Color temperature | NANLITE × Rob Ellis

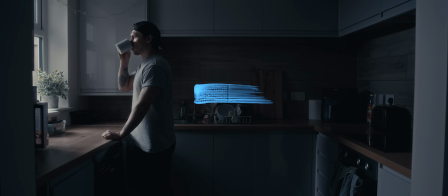Color temperature isn't just a technical function to make a pleasing looking image.
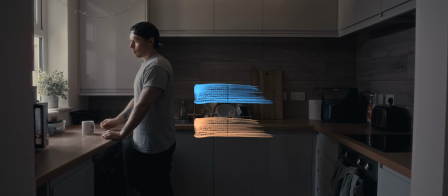Knowing how it works can inform the feelings you want to convey in your scene, and how your audience perceives them.
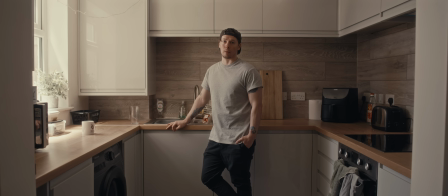Knowing how to use color temperature in your image can be broken down into 3 different approaches: recreation,
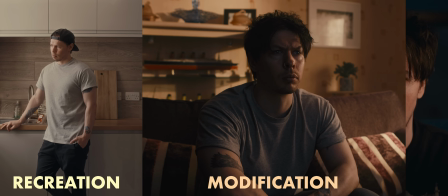modification, and exaggeration.
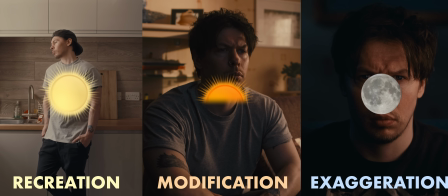And by breaking these ideas down into different times of day, we can simplify the process of deciding how a scene should look.
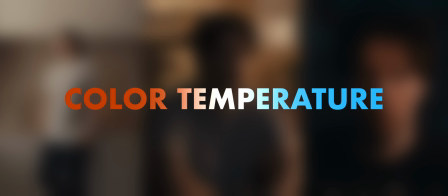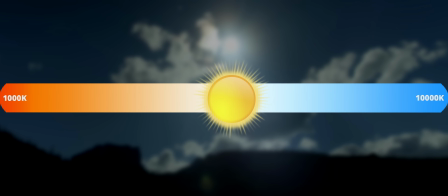The Kelvin scale shows us average colour temperatures emitted by the light sources we're most familiar with. But it's not as simple as selecting just one of these temperatures to use in an image. There's more to midday sunlight, for example, than a single temperature.
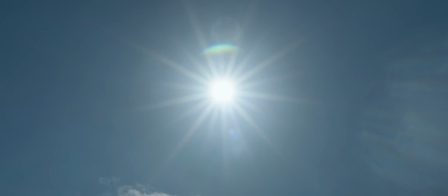The sun, a white light, is surrounded by blue sky.
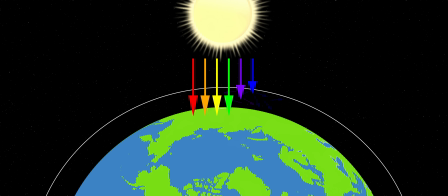This is caused by the Earth's atmosphere scattering blue and violet waves from the sunlight.
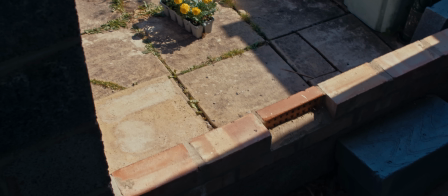And you can see the effect of the blue sky wherever the sun is blocked, in the shadows.
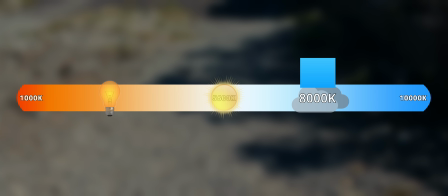On the Kelvin scale, this can be anywhere from 8,000 Kelvin upwards, depending on weather conditions and time of day.
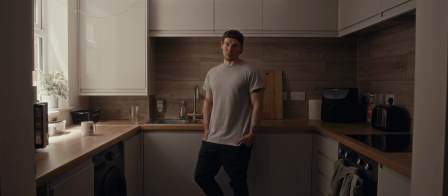With this in mind, we now know how to make this midday sunlight more realistic, by layering some cooler sky underneath it. For this cooler sky, we used a 4x4 frame with some bleached muslin material attached, raised above our window,
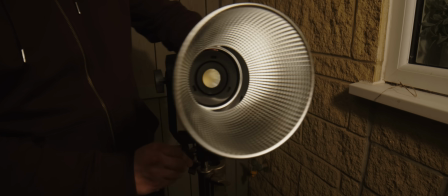and fired a Forza 60C 55-degree reflector attached into it, set to 9,000 Kelvin.
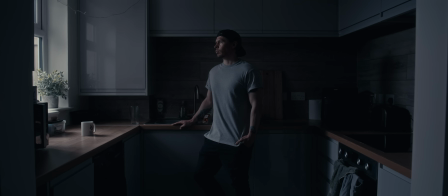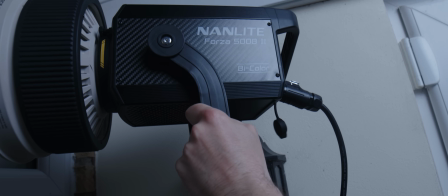For our sun, we used a Forza 500B2 with its compatible Fresnel attachment,
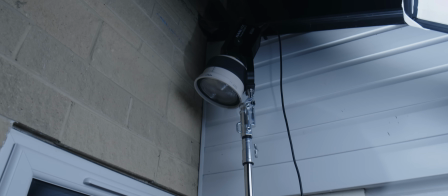raised up above the window at a steep angle to mimic the height of a midday sun, set to 5,600 Kelvin.
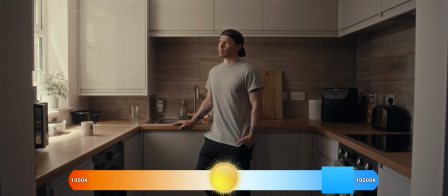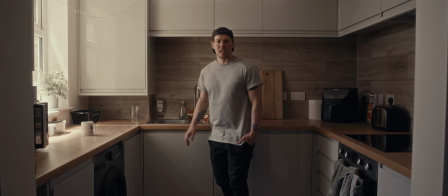To further this realism we're trying to capture, we could also add some more light to represent the sun hitting elements outside of the window, the ground especially.
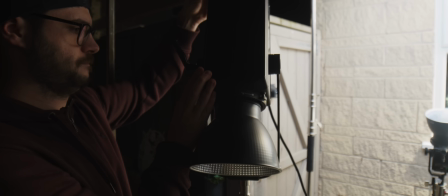So we set up a 720B with its 55-degree reflector dish and bounced it from the wooden decking outside of the window.
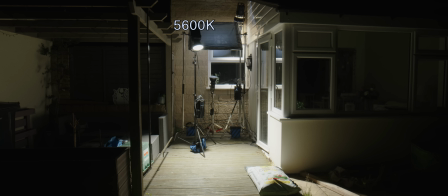Much like how the real sun at the angle of our 500B would be interacting with the environment.
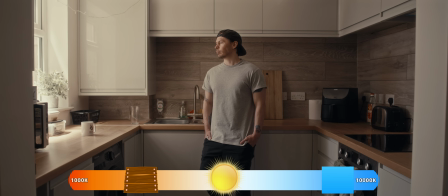With knowledge of colour temperature at our disposal,
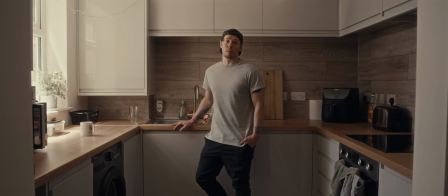we can determine a time of day to present the mood or feelings we want a scene to convey, whilst providing a sense of realism to the image.
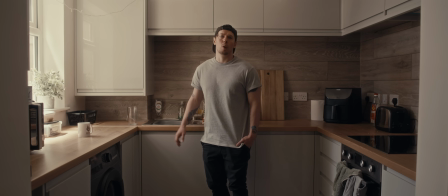But what if we don't want to be bound quite so tightly by the laws of nature? First, we need to take a look at sunrise, or sunset.
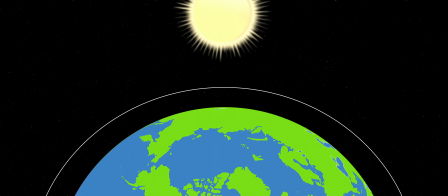At sunrise and sunset, sunlight has to travel through more atmosphere to reach us, so even more rays are scattered, giving us the warmer temperatures found at these times of day.
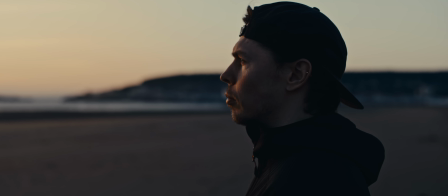However, you'll still find a lot of blue in the sky furthest away from the sun.
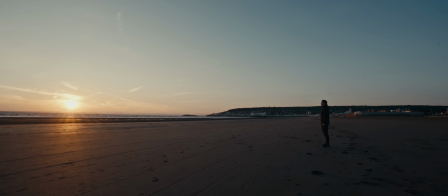The sun is slightly dimmer, and the blue in the sky is darker and more saturated. You may see more vivid colour contrasts at these times.
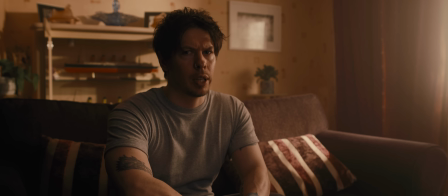Here, we've used colour temperature to recreate sunset, realistic to our location.